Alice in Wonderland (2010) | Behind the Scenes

She is a very, like, you know, airy, lovey, zen character,
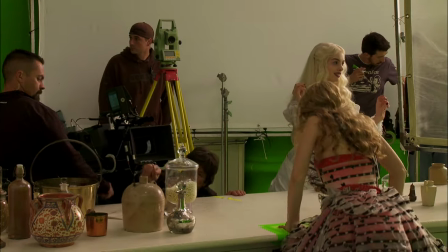but she also kind of has this malice to her, almost like she could lash out at any moment. Yeah.
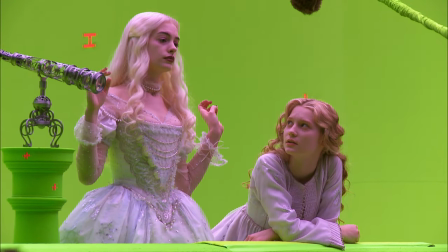Action. Why don't you slay the Jabberwocky yourself? It is against my vows to harm any living creature.
It was fun to kind of explore the slightly off side of somebody who's supposed to be good.
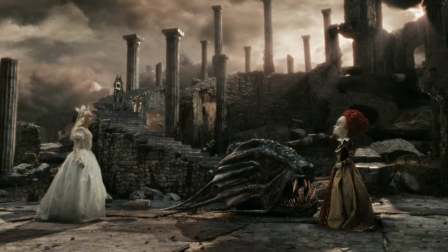That's great. Let's do one more. Oh. Your crimes against Dunderland are worthy of death.
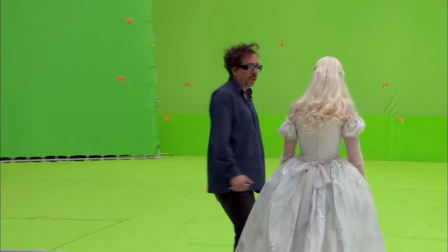Anne Hathaway has very dark hairs, and the White Queen has white hair.
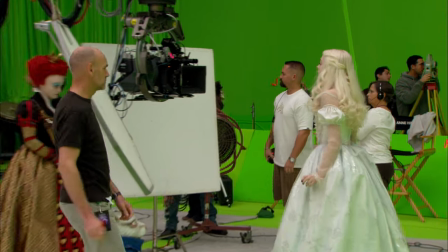So underneath her wig, I've done a bald skin so that through the parting area of the wig,
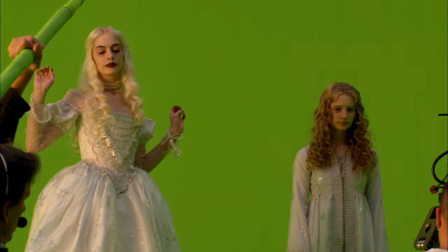you can't see anything except what you think is her scalp. And the style for that wig, just a long wavy style, a common theme in Tim's films,
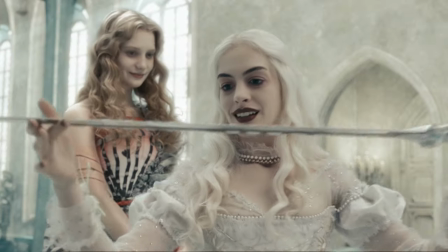to have the women with that long wavy hair.
The armor is complete.
For the makeup, I had to wait till the wig went on her. I wanted to use sort of more like violet or lavender or purple and sort of a purplish blue.
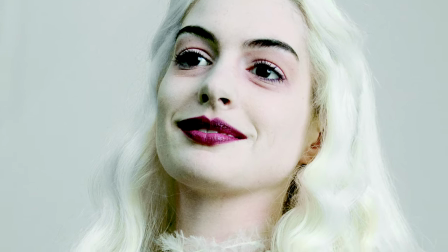We just played around till we found what was right. All of a sudden, when we did that look on her, she loved it. And then she felt that was the right thing for her character. So she was like, I hope Tim likes it.
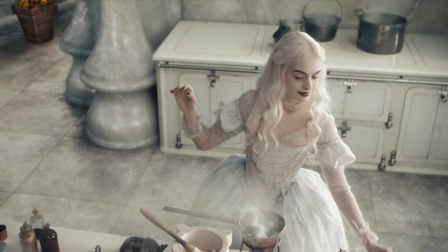And he did. Colleen made this dress that has so much detail to it, that's so complex, but it doesn't look at all heavy. The White Queen is sort of the Beverly Hills version of the Red Queen.
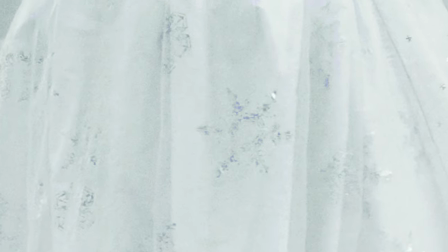In fact, she's a bit more tightly wound, a lot of jewelry on her clothes, a little bit of sparkle. I noticed the way the dress moved when I was in it. It was never my intention to create a perfect light.
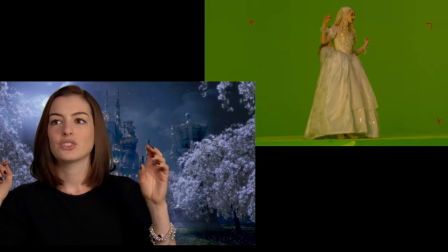I just kind of wanted her to arrive in certain places, and in my head, I just thought the way she walks, she occasionally bumps into things and kind of doesn't know how she got there. And she's a little dopey and kind of ditzy, but at the same time, very, very clued in.
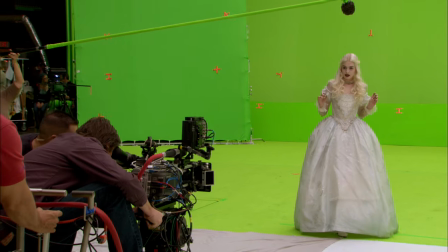And I noticed that when I was creating the glide, the more I did with my arms, the more languid I could make my arms, I noticed the more it did look like I was gliding. That's kind of when the Norma Desmond thing happened. I don't know.
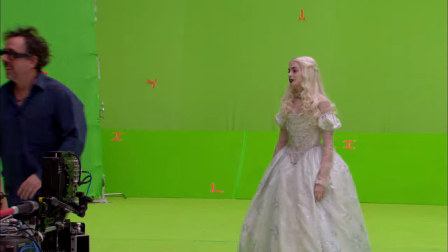But it was her taking these little tiny steps, and the dress was stationary, so it looked like she was on a roller.
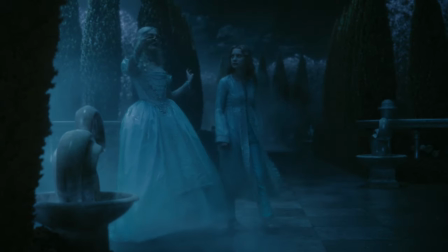She kind of floats like someone you'd see in a Dracula movie. She's certainly not doing it for vanity, because I don't think anyone will know it's Anne Hathaway unless they read the credits.
Come with me.
Annie was very sure about what she wanted to do with it. She's not played it. It could so easily be the good, white, dull queen, and she's brought a kind of her own madness to it, too.
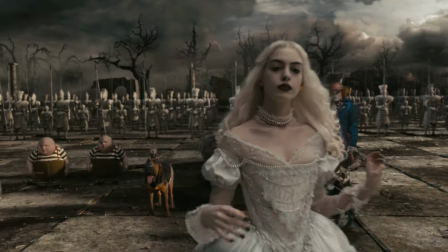Good. She did such a great job, and it's such a weird performance. It actually made me jealous. I wanted to play the White Queen. I love my character.
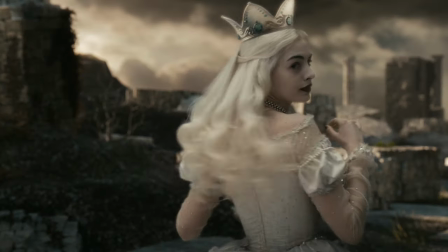I really had a lot of fun playing around with this idea that what's good in Wonderland is not necessarily good in the real world.
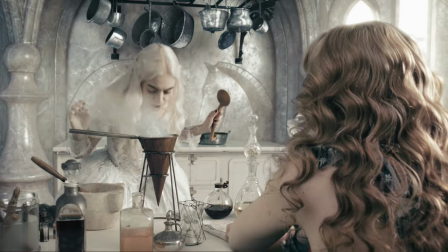I had a lot of fun with her. It
was good. That should do it.
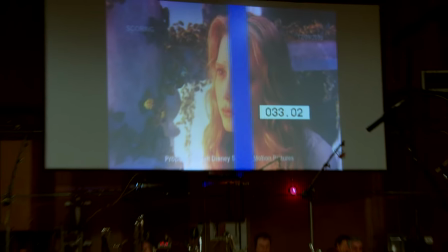If you diverge from the path. I make the path.
Because it's Alice in Wonderland, as a composer, you go, all right, there's definitely going to be some fun stuff in here.
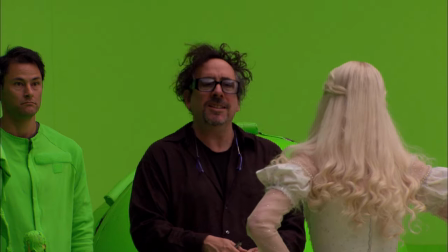That should do it.
But at the same time, Tim tempered it with, and it's going to be one of the hardest jobs we've ever done together.
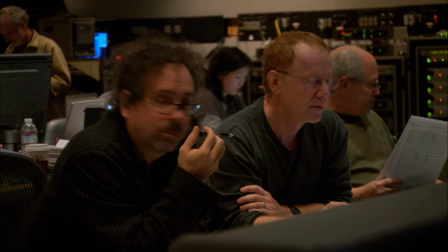Tim's ear is really very specific.
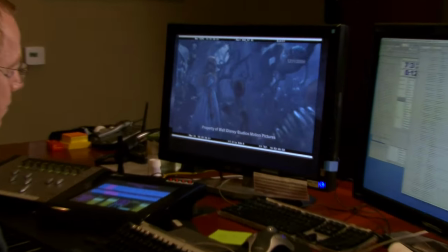People think that we have some kind of miracle shorthand, but we really don't talk about it until we have stuff in front of us, until I could play him stuff, and then he can react.
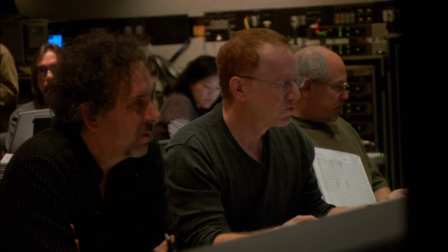And then based on his reaction, I start to fine-tune it from there.
So just 14, 15, it's the little swell at the end.
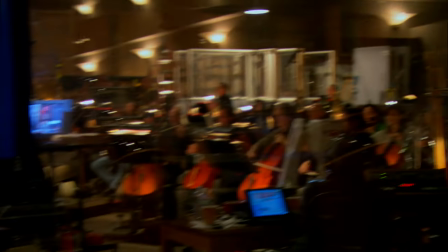On all of our films together, there's a process we have to go through, and there's a bit of a road that sometimes means circling around and doubling back.
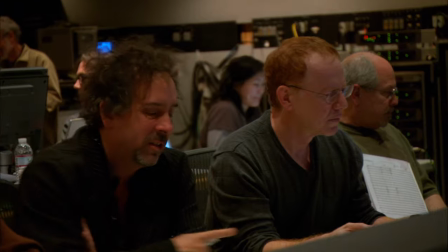It's never a straight line. It's never that simple.